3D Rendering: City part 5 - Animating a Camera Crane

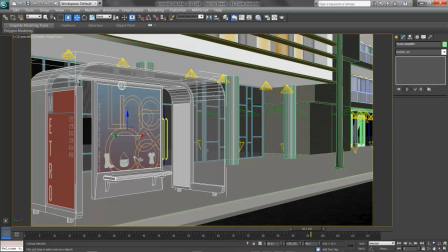With my camera zoom animated, I'm ready to animate the crane of the other camera.
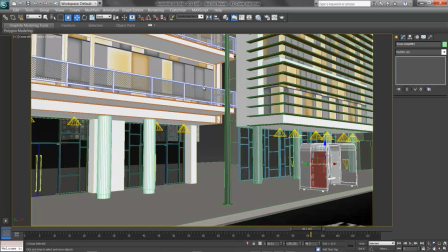I'll switch over by pressing C and choosing Camera 1. Right now I've got this camera at least roughly starting out here on the building.
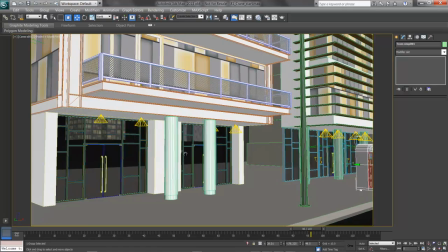I'm going to pan it over, clicking and dragging the mouse wheel and holding Shift to really fill this frame with my first building.
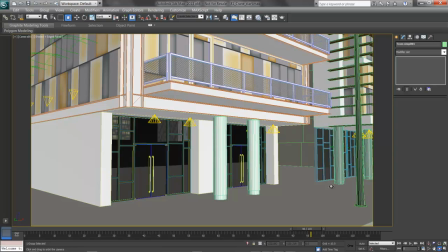Then I'll orbit that camera over to get the starting position for my crane.
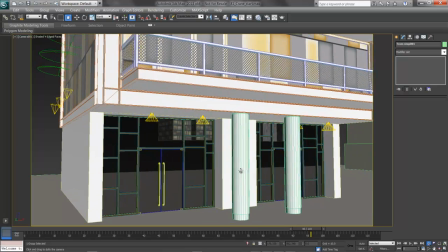I'll pull it in and dolly that camera in so the building really fills the view,
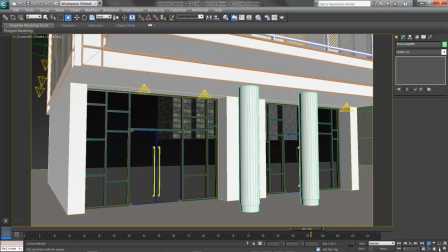maybe except for the back here, although a little orbit will fix that as well.
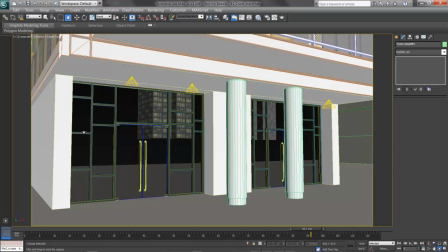That's a neat starting shot because I'm down at the front door and I've really filled the view with the building, so I'm going to zip past the balconies as I crane up. A crane then is a vertical move. I've given myself enough frames for a 5-second crane.
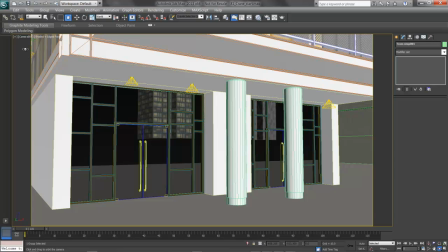I'll go back to frame 1 and make sure I select the camera. Clicking on the viewport label Camera 1 and choosing Select Camera here. Right now it's a 35mm lens, which will work just fine. And I'll press N for Auto Key.
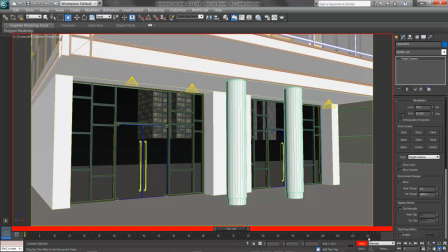A crane then is a move of the camera. I'll go over all the way out to frame 119, 0 to 119 being 120 frames,
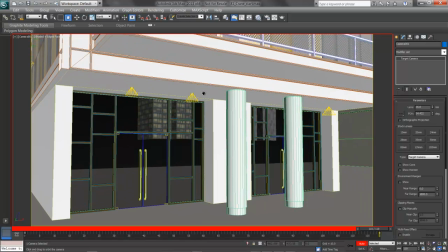and click and drag, panning this camera up, holding Shift to constrain the direction.
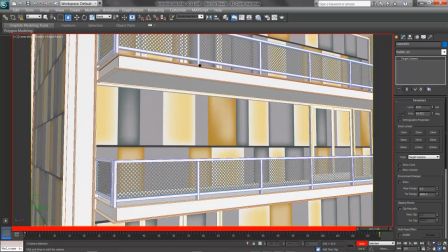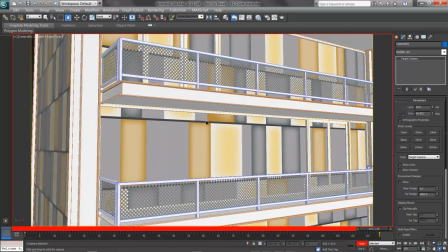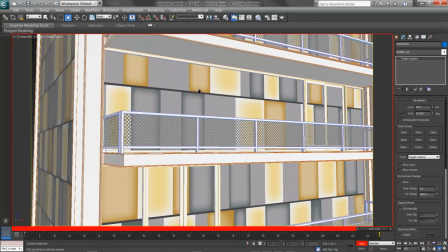I'll stop almost at the top, as if I'm going to look in somebody's window here,
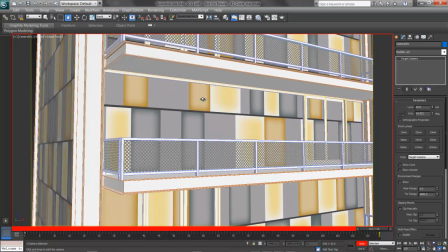seeing what's going on and introducing the next shot, maybe inside one of the apartments.
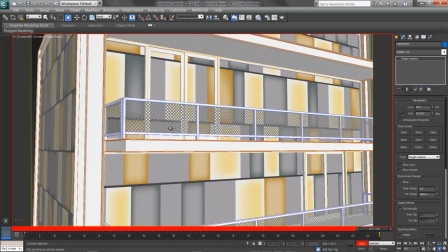I'll go a little bit higher up, and there's the doors right in the focal point.
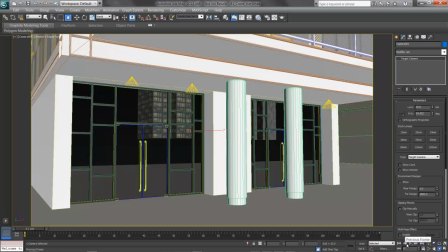I'll turn off Auto Key, go back to the beginning, and play my animation, seeing if this crane works.
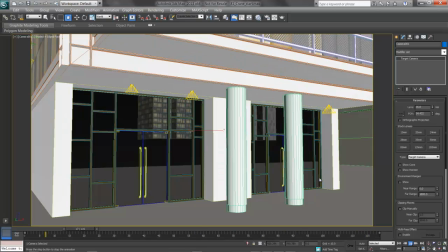Again, it's going to be a little jumpy, and what we're seeing here is really the camera is trying to keep pace with the frame rate, dropping frames as needed.
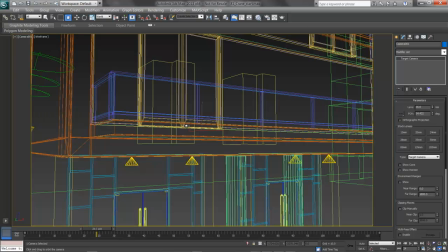One of the things you can do is press F3 to get out of a shaded view and try playing it that way.
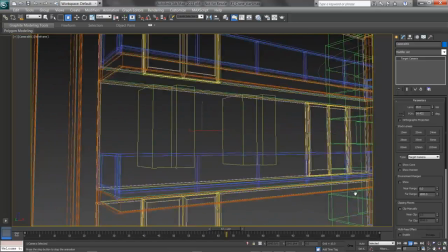This may draw a little smoother, although it's a little harder to tell what's going on, but there's my crane up.
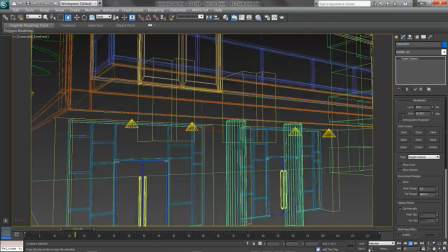This looks pretty good. My tangents are flat, meaning down here at the bottom my default tangent in and out type is set to auto,
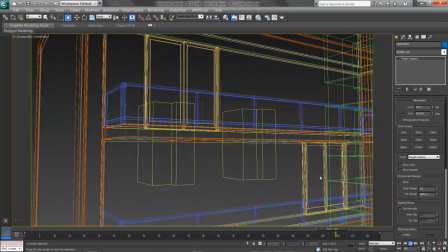and that's giving me an easy start and stop, craning past the building, expressing the height of it and seeing the color in the windows.
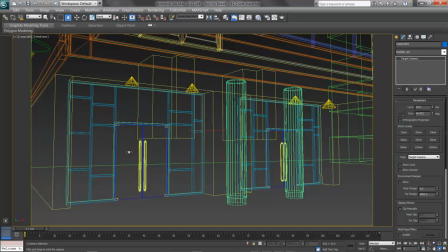If you'd like, you can always go into the mini curve editor and fine-tune this, but for now I think it looks pretty good. I can preview it if needed, generating a preview by clicking on the plus next to the viewport label and choosing Create Preview.
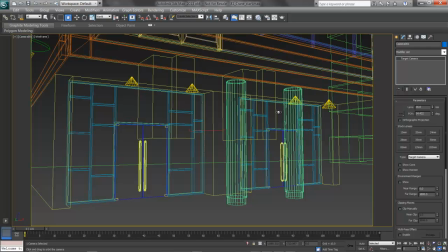I like the way it's looking in my wireframe though, and I find it's a pretty good test once my eye adapts to seeing through things. We can mix up our camera moves then, putting in cranes, dollies, zooms, and pans animated to take the camera where we want to go to tell our story here.
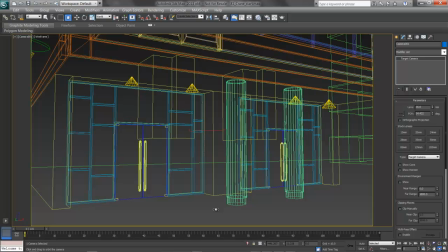In this case, the dark city with a light on in the window inviting us in.